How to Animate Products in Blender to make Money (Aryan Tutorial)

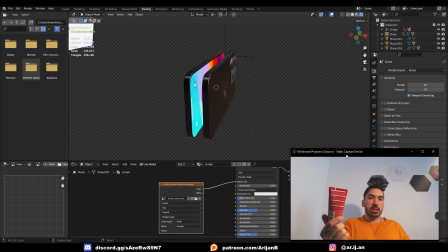[12:22]
It's reflecting my computer monitor, it's reflecting my face, but the main light source is this lamp that I have in front of me right here. If I turn off this lamp, it still looks realistic, but it looks like shit because there's no strong light cast onto it. So the artificial lighting in Blender is like me turning on this lamp right next to me. There's many different types of lights that you can use in Blender.
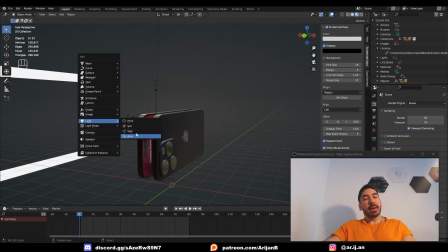[12:39]
We're not gonna talk about every single light in this video, but guess where I'm gonna break down these lights for you guys if you're interested.
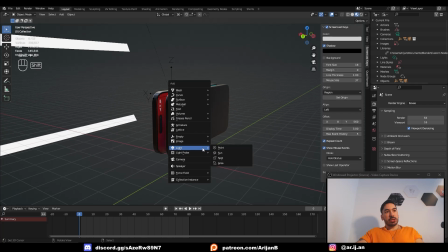[12:44]
The best way to light a scene, in my opinion, is to create a plane, switch to cycles render,
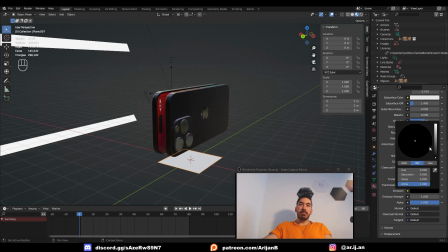[12:50]
add a new material to that plane, set the emission color to white, and you can just crank up the emission.
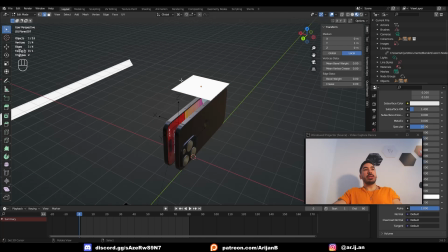[12:55]
Now we just have a glowing object which is adding some light into our scene. The reason that I like using a plane instead of an area light is because you can reshape the plane to whatever you want.
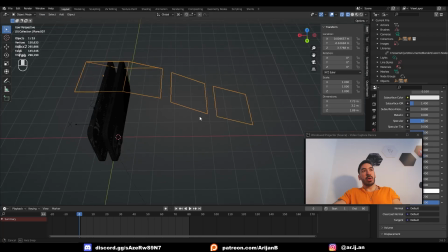[13:03]
It's also very easy to kind of tile it, and you can use an array modifier on it as well, and that's going to give you studio lighting, or you can shape the light to whatever you want,
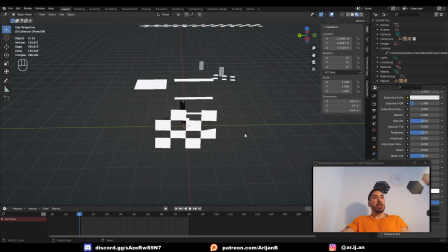[13:10]
and you can have very good control over what your reflections look like on the object. You can see in my scene, I got all these different lights around here that I made earlier.
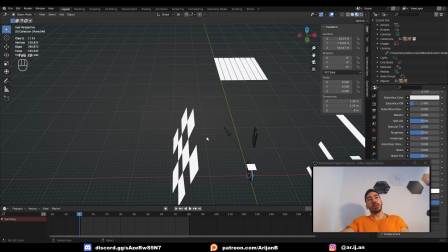[13:16]
I even made these cool little shapes so I can control the reflections off the camera when I was doing another animation, but I'm going to get rid of all these for now because I don't really need them.
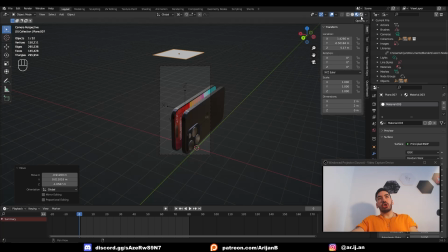[13:23]
So first we have to take a look at what our lighting situation looks like at the moment. To do that, you can just go up here to render preview, and then Blender is going to render the lights in your 3D viewport.
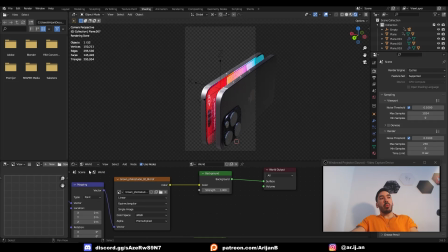[13:32]
But anyway, first of all, I noticed that my HDRI is way too powerful. So in my world shader settings, I'm going to reduce the power of the HDRI to something like 0.3. Now the scene is darker and it's more dependent on the artificial lighting that we're about to create. It's totally up to personal preference.
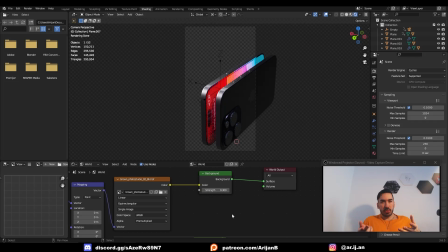[13:45]
I usually go for something around half, just so we have some reflection from the world, but I don't want this to be the most significant source of light in the scene.
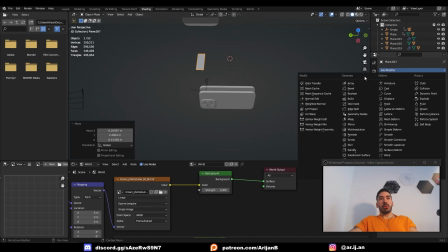[13:52]
Then I'm going to take this plane and I'm going to make it shorter on the Y-axis. I'm going to add an array modifier, set the relative offset to like 2 on the Y-axis.
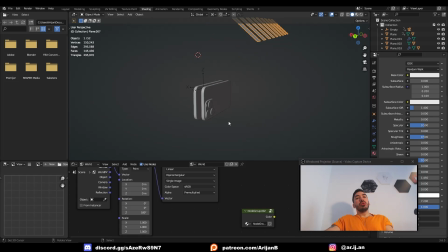[13:59]
Now we can crank this up and we have multiple light sources above the phone right now. You're also going to have to experiment a little bit with different rotation on the HDRI, different placements of the light.
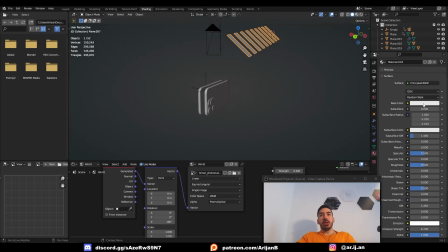[14:08]
Your light might be way too strong or way too weak. I usually think it's pretty cool if you make the light source slightly bluish.
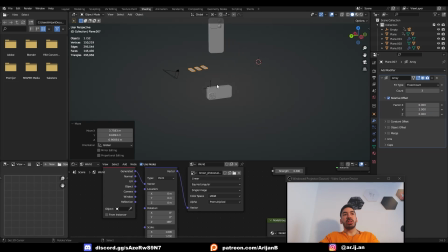[14:14]
It makes it look a little bit more natural. Maybe you have to reduce the number of lights you have. Maybe you have to place them at a totally different location. Maybe you need to have multiple light sources, and maybe your light sources need to have multiple colors.
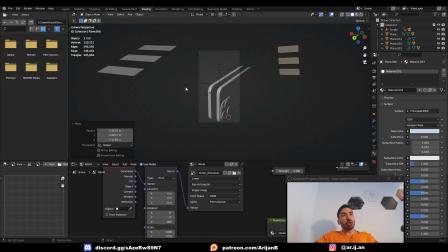[14:24]
And this is the type of shit that I can't really teach you because it's entirely dependent on what you're trying to accomplish. So there isn't really a rule which which is always going to work. You just have to kind of try some shit until it kind of works. It's just the same as 3D modeling. It's just the same as looking for clients. It's just the same as picking up bitches. It's just the same as doing anything in life. I can point you in the right direction by showing you the tools and showing you how I do this.
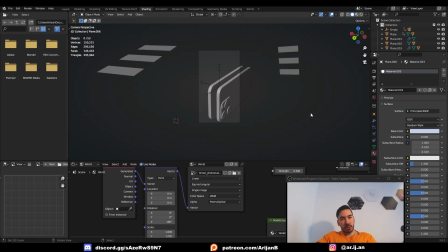[14:44]
And then you can try to tweak this a little bit and adjust it to your own particular purpose. Now I showed you the little lighting tricks and the camera animation tricks.
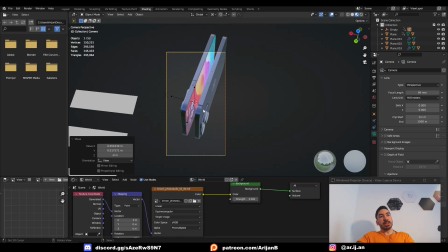[14:50]
I'm just going to make some more adjustments to this scene. For example, I place my camera above the scene like this.
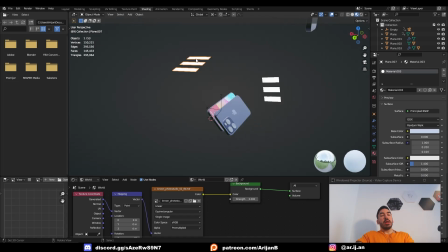[14:55]
I think that gives me a much cooler shot. I'm also going to move the camera a little bit further away. And then off camera, I'm probably going to spend about 10 minutes figuring out what's the best way to place these lights.
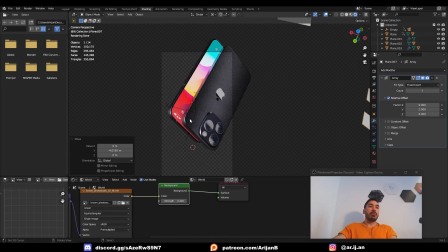[15:04]
And eventually I figure out that it looks pretty cool if we can see some reflections of the artificial light and the backside of the phone right here.
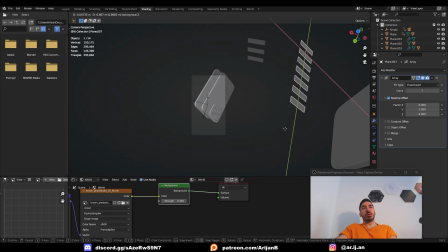[15:10]
I can move these lights around on the local X and Y axes. If I'm in camera view, this is pretty helpful for trying what and how they affect the reflections on the phone.
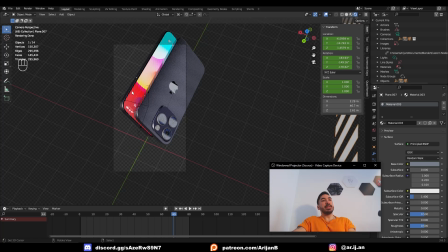[15:17]
You can also control your reflections by placing random objects without a glow into the scene. For example, these lights that I created over here, even if they don't have any emission, that they're still visible as a reflection on the phone. So keep this in mind, because right now this phone is very glossy, and if we have a very dark reflection on this side of the phone,
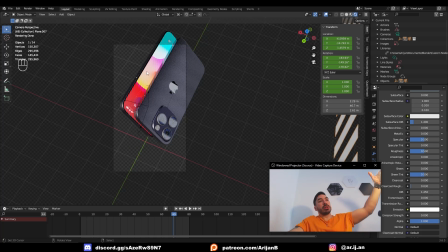[15:33]
we might want to place a white plane somewhere on the side over there just to lighten up this reflection a little bit,
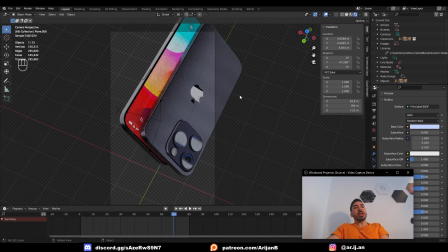[15:38]
even though we don't want any light from that direction. But anyway, now we're beating a dead horse. You understand how lighting works. Try fucking around with this a little bit and try to figure out what works best in your situation. Keep in mind that we are going to be able to post-process this animation, so you can change the colors, you can change the contrast, you can make a big difference on what the video is finally going to look like.
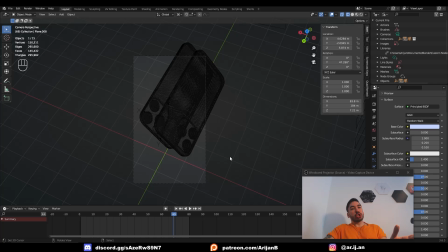[15:55]
Let's talk about rendering. Once our animation, our lights, our environments, and all this other shit is ready, we're gonna have to export this animation as a video. Normally, you can render your shit in Blender by pressing F12, but that's just going to give you an image.
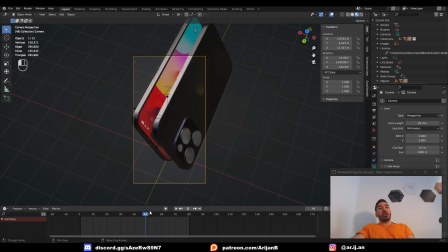[16:08]
So instead of just an image, we want to export this entire timeline. The unfortunate news is that you are indeed going to have to render 80 separate images in this case.
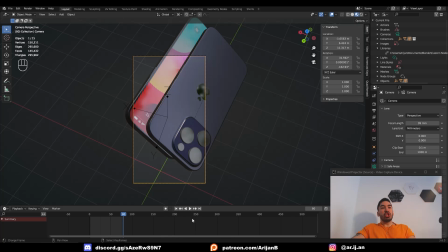[16:16]
If you have a longer animations, you might have to render 800 frames. This is why animation is such a pain in the ass in Blender, and this is why I'm only showcasing very simple short animation for this video. And I'm letting you know, if you wanna do longer animations, good luck. But now we're going to adjust the render properties and the export properties.